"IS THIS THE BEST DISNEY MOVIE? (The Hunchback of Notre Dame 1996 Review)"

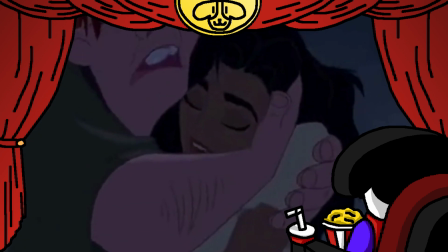[4:23]
So just very weird for the character to just immediately wake up and then at the same time be able to hold up Quasimodo.
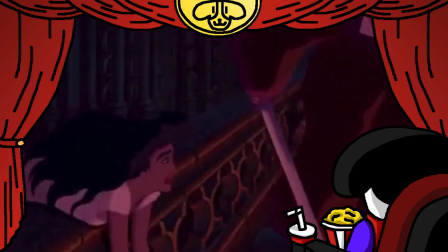[4:30]
Like, how is that even possible? She was so dead earlier that she wouldn't even wake up with water being in her mouth.
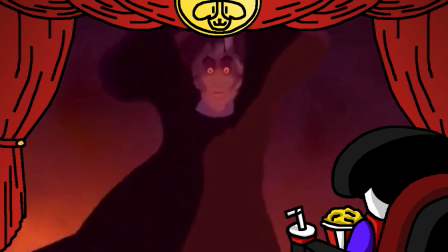[4:35]
But now she's able to hold up a grown man, not only a grown man, a very heavy grown man. Jeez Louise.
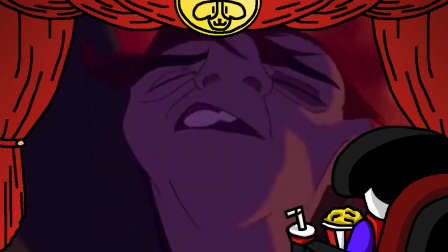[4:39]
I know I'm nitpicking early on, but this scene bothers me too. Randomly, for no reason, he passes out during the scene, and I don't know why.
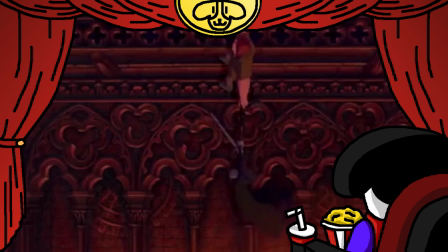[4:47]
I just really noticed this in my last viewing. Like, he's just holding on normally early on.
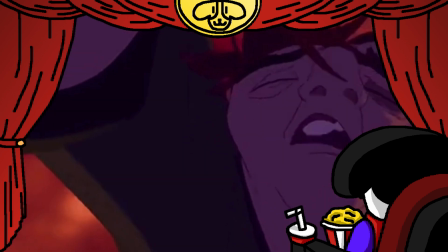[4:52]
Then Esmeralda's like, "I'm gonna help you pull up." And then all of a sudden, he just passes out. Did I miss a scene here?
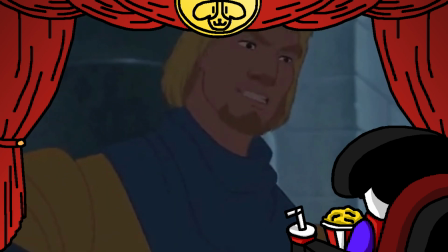[4:57]
Like, how did that happen? So I am nitpicking here, but I had to nitpick it because the rest of this film is pretty much perfect.
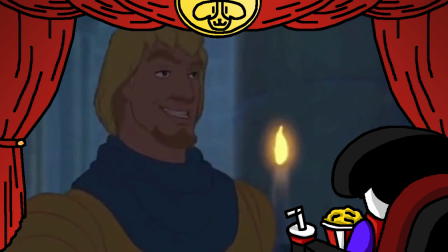[5:03]
Well, almost perfect. I gotta mention the biggest critique of this film, which are the gargoyles.
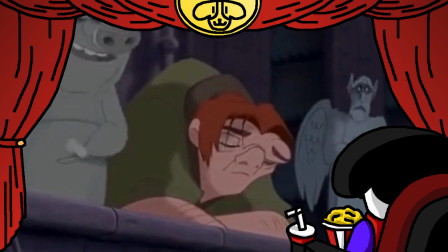[5:08]
Now, I'm gonna say something that's pretty controversial. I don't mind these characters.
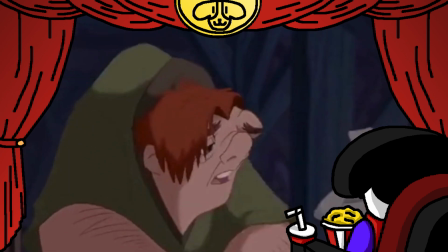[5:14]
One, they're actually not alive. They're just his hallucinations, which actually adds another layer of darkness to his character.
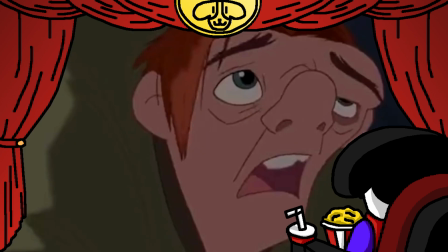[5:20]
He's so lonely, and he makes up his own friends. Like in this scene where Frollo comes up, they're all alive, and then the next second they are completely still as rock.
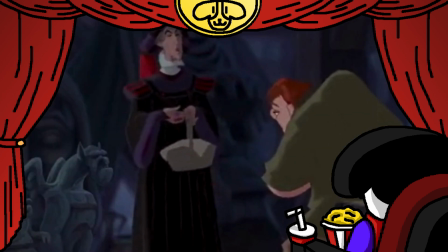[5:28]
And that just makes it showcase how bad his situation is. An extra layer of darkness that you don't even pick up on.
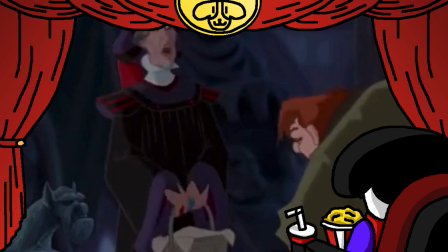[5:34]
But yes, even the goofy sidekick characters are just figments of the main character's imagination.
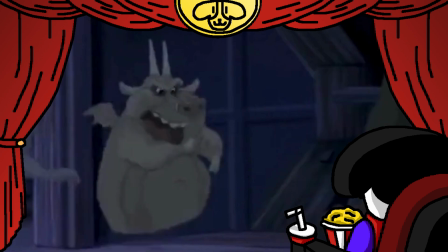[5:39]
And yes, while I would prefer them to either not be in the film as prevalent as they are or written better, they aren't in it that often.
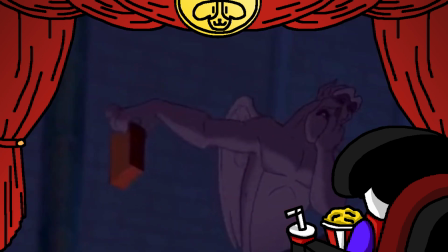[5:47]
Other than maybe the ending where they're actually fighting, which I guess is just another figment of his imagination.
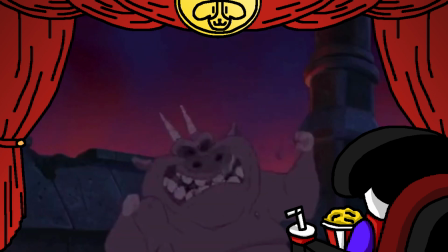[5:53]
I don't really get it. They really should not be here.
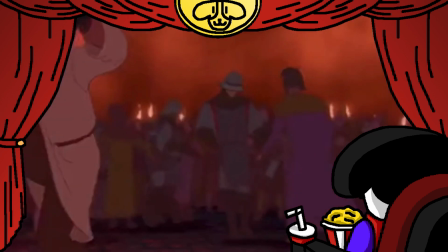[5:55]
Yeah, sometimes some moments are a little darker, they decide to add a little bit of relief, and most of the time it isn't that jarring, but sometimes it'll kind of is.
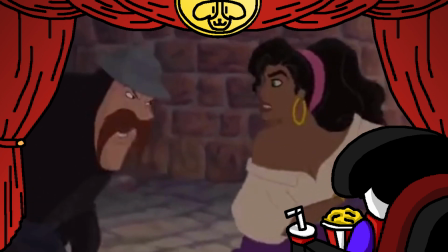[6:02]
Like, something that's very jarring to me is the fact that one of these guardsmen, it just sounds exactly like Patrick Starr.
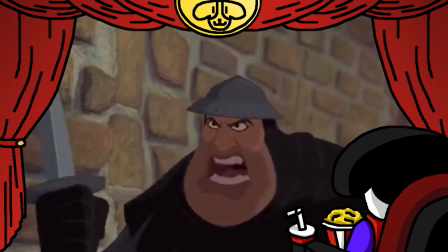[6:07] Teach you a lesson, peasant! He's ugly now, watch this!
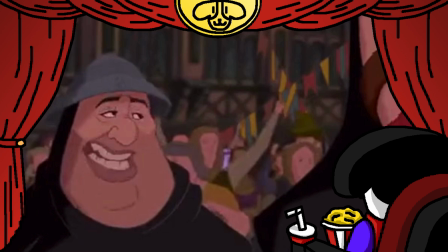[6:12]
So yeah, this guy just sounds like Patrick Starr the whole time. He's not a main character, he's a minor character, very minor. But it's just funny, it takes me out of the film for a second. Like, wait, why is Patrick Starr here?
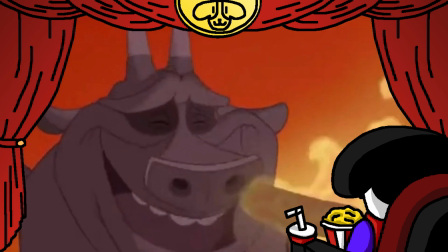[6:24]
So the gargoyles aren't really that funny at all. In fact, they're really not. They're just okay.
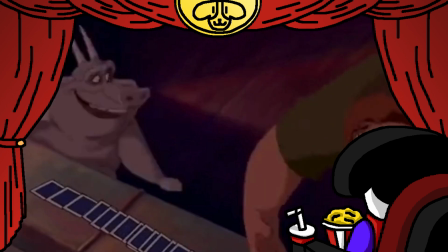[6:29]
I feel like they should have been made it to one to two characters. And yeah, their song isn't that great either.
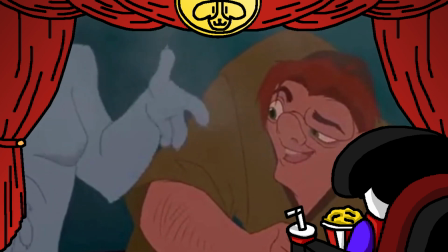[6:35]
And once again, it's clearly coming from his Quasimodo's perspective, so it's not that big a deal.
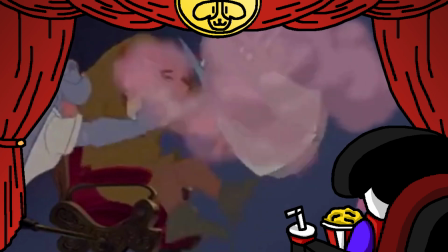[6:40]
It's one song, and that's pretty much the most you get from these characters. And at least two of them are called Victor and Hugo.
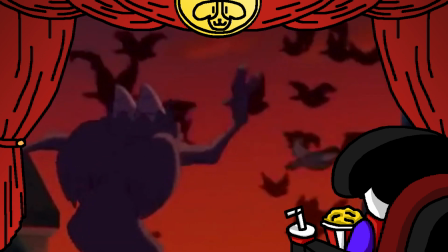[6:46]
That's kind of clever.
Fly, my pretties, fly, fly!
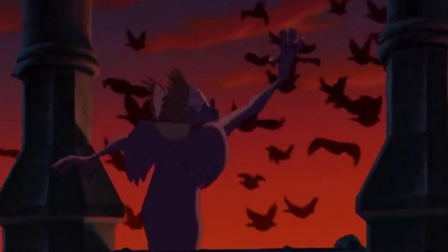[6:51]
Now, you might think this is a really, really bad Wizard of Oz reference in the middle of a final climactic battle that's really out of place. However, it's quote-unquote clever, because you see, the lyricist for this movie, as well as Pocahontas, is Stephen Schwartz, and he would do Wicked.
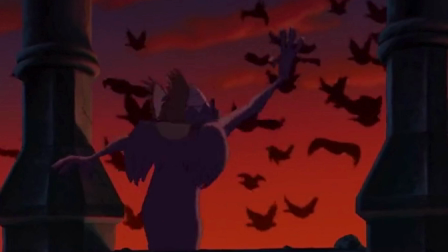[7:09]
So you see, it's a prediction. Just kidding, this is just a stupid fucking reference.
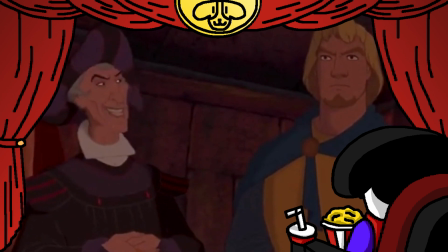[7:14]
But that is a fun fact for you. So there is things that just do not work, and the comedic scenes don't really work that well in this film.
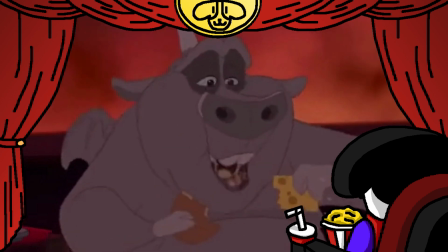[7:21]
Like, at all, they go clash with the tone very drastically. But I went over the nitpicks now, because now I get to talk about what I like about this film, which is the CGI people.
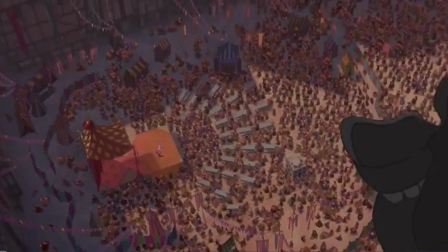[7:29]
In order to make the Paris feel more full, they use CGI for additional models, which is fine. In a shot like this, you wouldn't even notice in the first place. Maybe you could tell a little bit. But it is a neat thing to do. It actually does make the city feel more filled with people, and that's a nice thing.
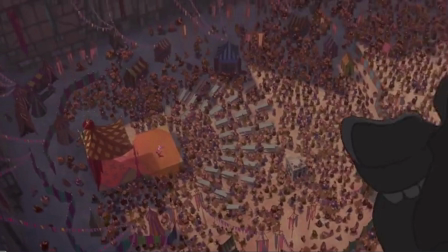[7:45]
However, when they're more close up and some of the background characters look a little weird, then you can tell.
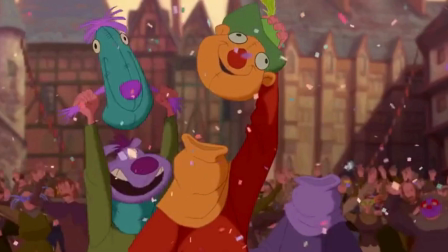[7:50]
Like in this shot, you can see in the front we have the animated characters, but in the back we have CGI people who are only doing one little animation. Now, it's only noticeable after multiple viewings of this film because when you first see it, you won't really notice it unless you have a really keen eye.
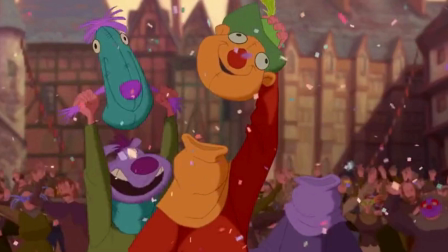[8:03]
But yeah, it is kind of distracting how some scenes will have just normal 2D people and then random CG people who don't have a lot going on in them. They didn't do the wildebeest justice like they did in Lion King, but it's okay.
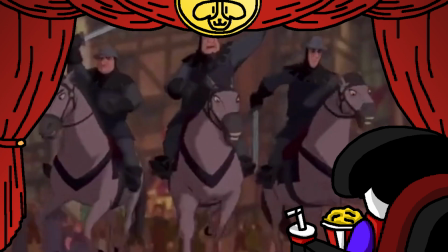[8:16]
So what works about this film? Well, mostly everything else. The soundtrack for this film is phenomenal.
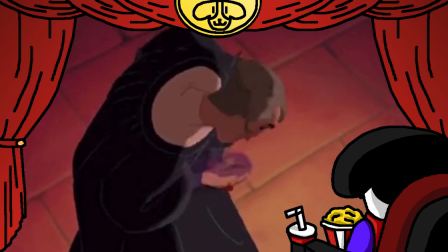[8:22]
There is pretty much no bad track in this song list, which is surprising.
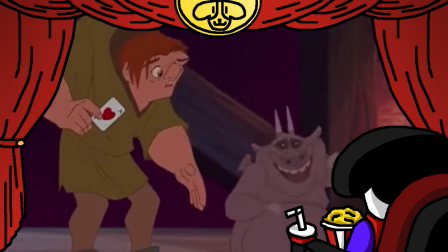[8:26]
As I mentioned, I actually don't mind the Gargoyle song. It's the worst song in the movie, but still not bad.